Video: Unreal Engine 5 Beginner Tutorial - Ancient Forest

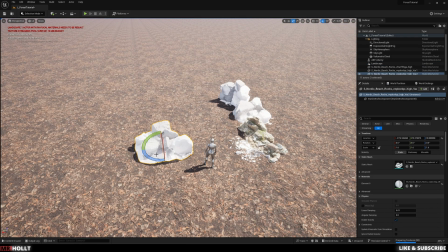So again, really just building out my scene here.
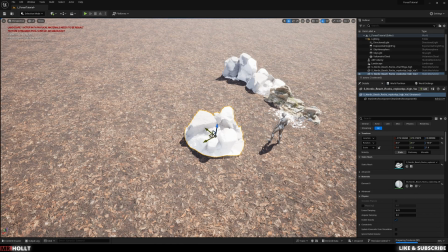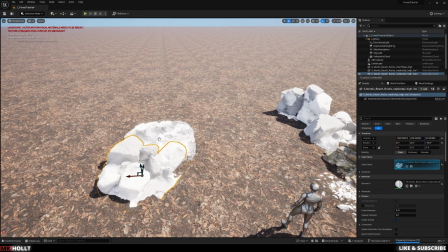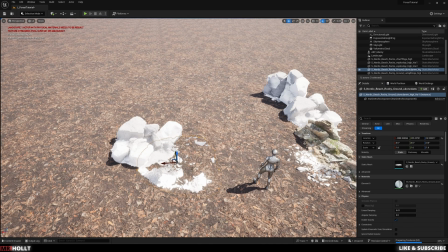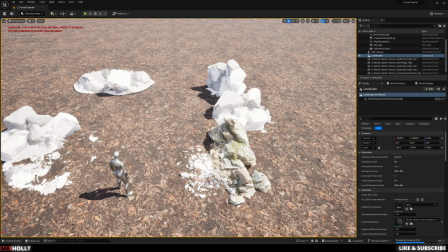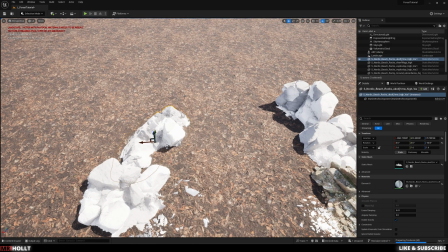Also, don't be afraid to kind of move them in together and sync them into the landscape.
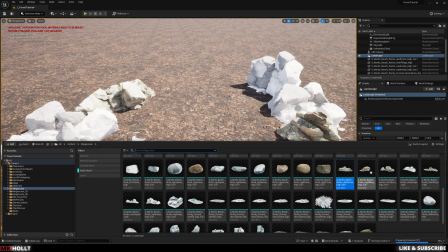The idea is to try and blend multiple different static meshes together to try and get a more realistic look.
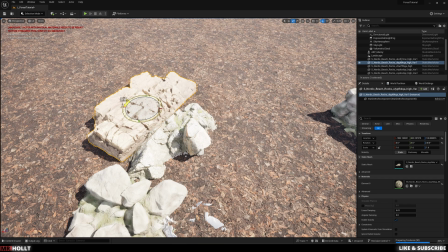So one by itself doesn't really mean much, but if you're able to put them together really well, it starts looking really beautiful towards the end.
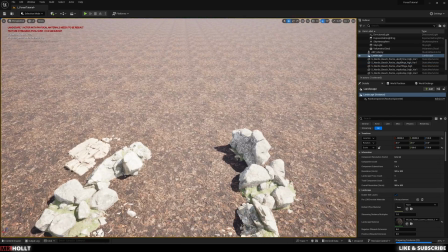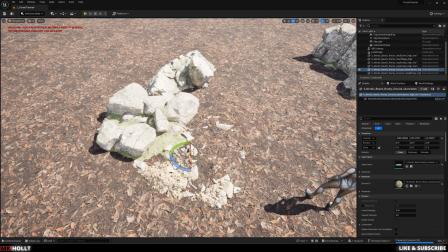Also, don't be afraid to iterate and delete things if they don't feel like they're working. The whole point of this is to try new things and see what's looking good.
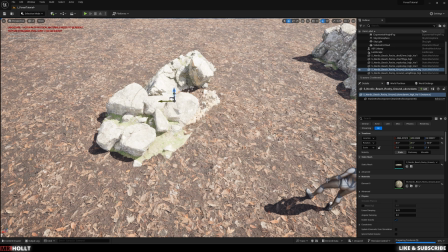It's the best thing about this program is things are able to be built so quickly that it's not as time consuming to constantly iterate.
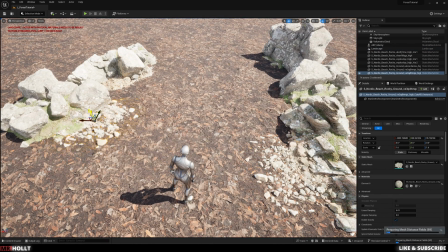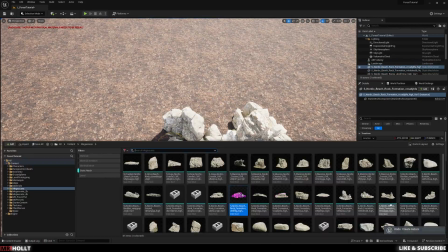Okay, now I'll just speed through this so you can slowly see how it's made. You can always stop and look at the different textures I'm using by pausing.
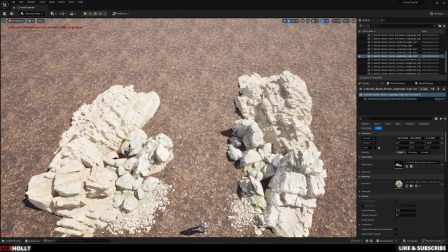But overall, I'm just going to be going around and blocking out our scene, deleting and recreating,
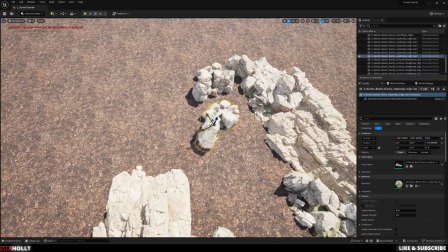and kind of moving things around till I get this U shape of rocks from where I want our scene to be
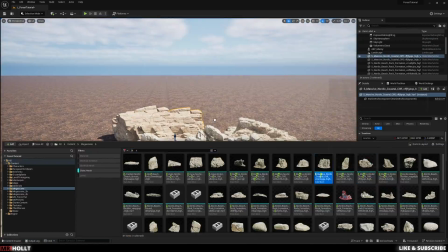basically framed out.
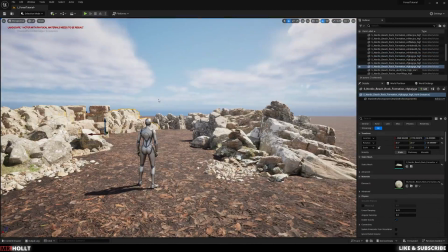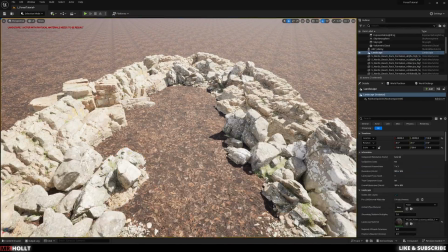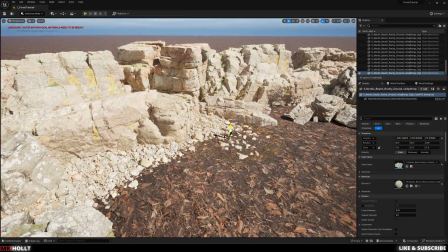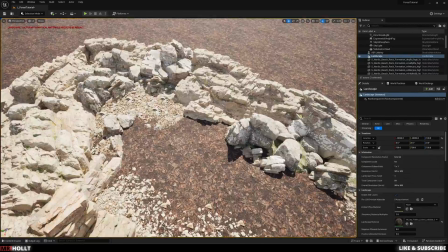You'll see me move some things forward and then kind of sink it under so it's falling off on the rocks.
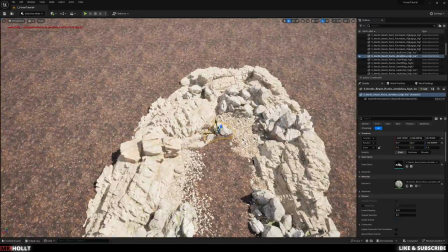That's really just to make it kind of have a good gradual fall off with the rocks, since they don't just fall off immediately.
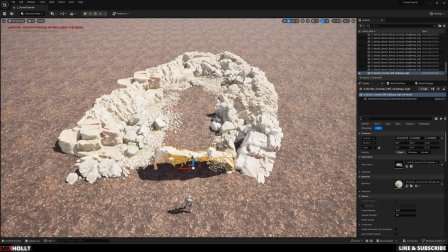And then again, just deleting and moving things around to make it look a little clean.
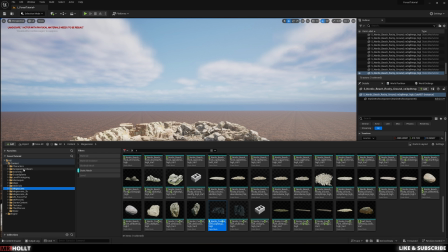Okay, so now do Control Space again to bring up your content browser, and then go over to Eurobeam Hornbeam.
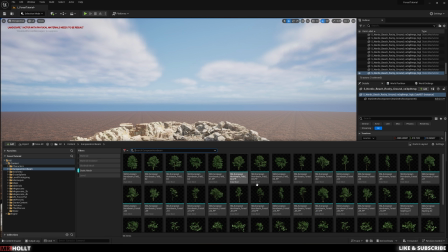And again, make sure static mesh is filtered, and slowly bring in your trees. There's a foliage system within Unreal, but right now I'm going to be placing trees myself so I can kind of art direct the trees,
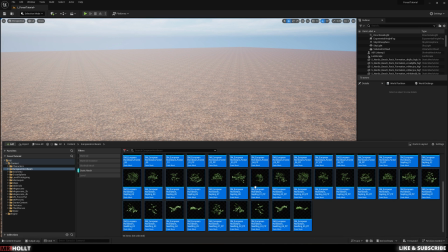and then I'll be using the foliage system later in this tutorial to kind of show you how I build everything else out. Again, same thing's happening here. It takes a long time to load, drives me nuts, so I'd rather just get it in one go. So I'm just doing shift click from bottom to top and dragging it all in, letting it load in one time, or at least one long time,
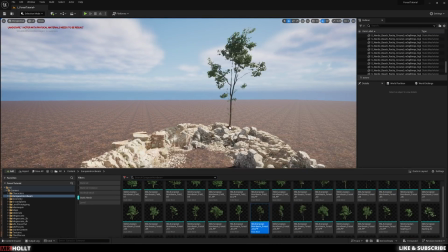and then basically controlling undo, and then I get to bring in my trees without a giant slow.
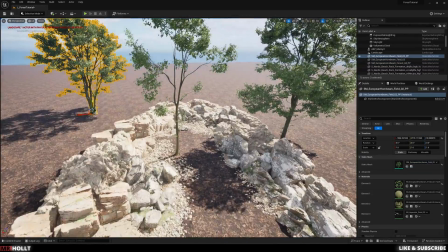This might be taxing on some systems, but on mine it's fine. And now you're just going to see me start placing different trees.
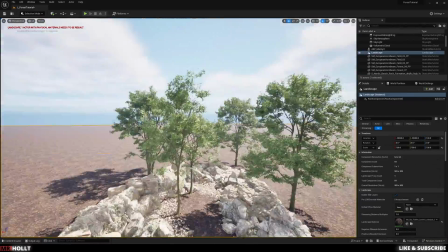This is really just to art direct it. You'll see me delete some and bring some back.
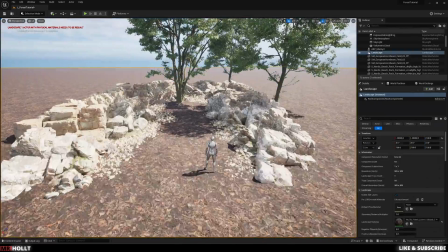Really just playing around to see what I think works best.
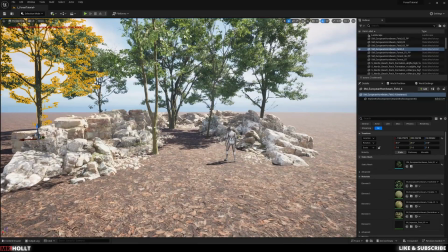Okay, now I'm going to bring in a camera to start helping me build out the scene.
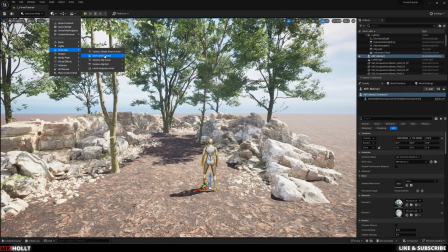So if you go up to the top left to the box of the plus and go to Cinematic and do Cine Camera Actor, that will be your camera.
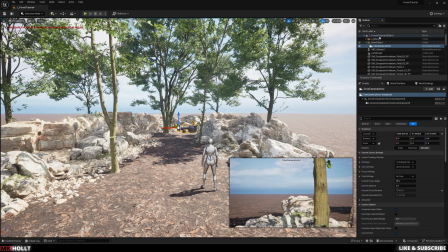Now I'm just going to bring in some folders to kind of clear things up around here. So the first one I'll just name Cinematic, and then I'll bring in one more folder and name this Objects.
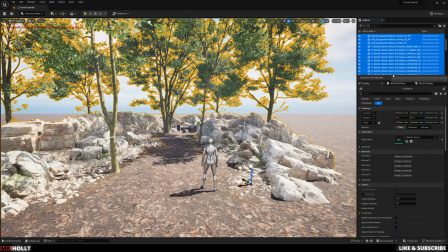Now I'll bring all the objects we just placed into the Object folder, and then in the Cinematic folder we'll have our camera.
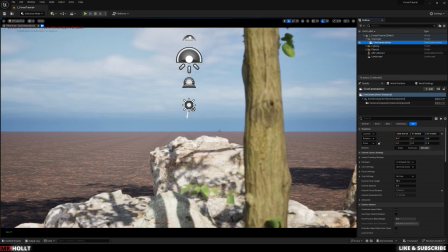Now go to Cinematic folder, right click the camera, and go down to Pilot Cine Camera Actor, and now you'll literally be in control of the camera.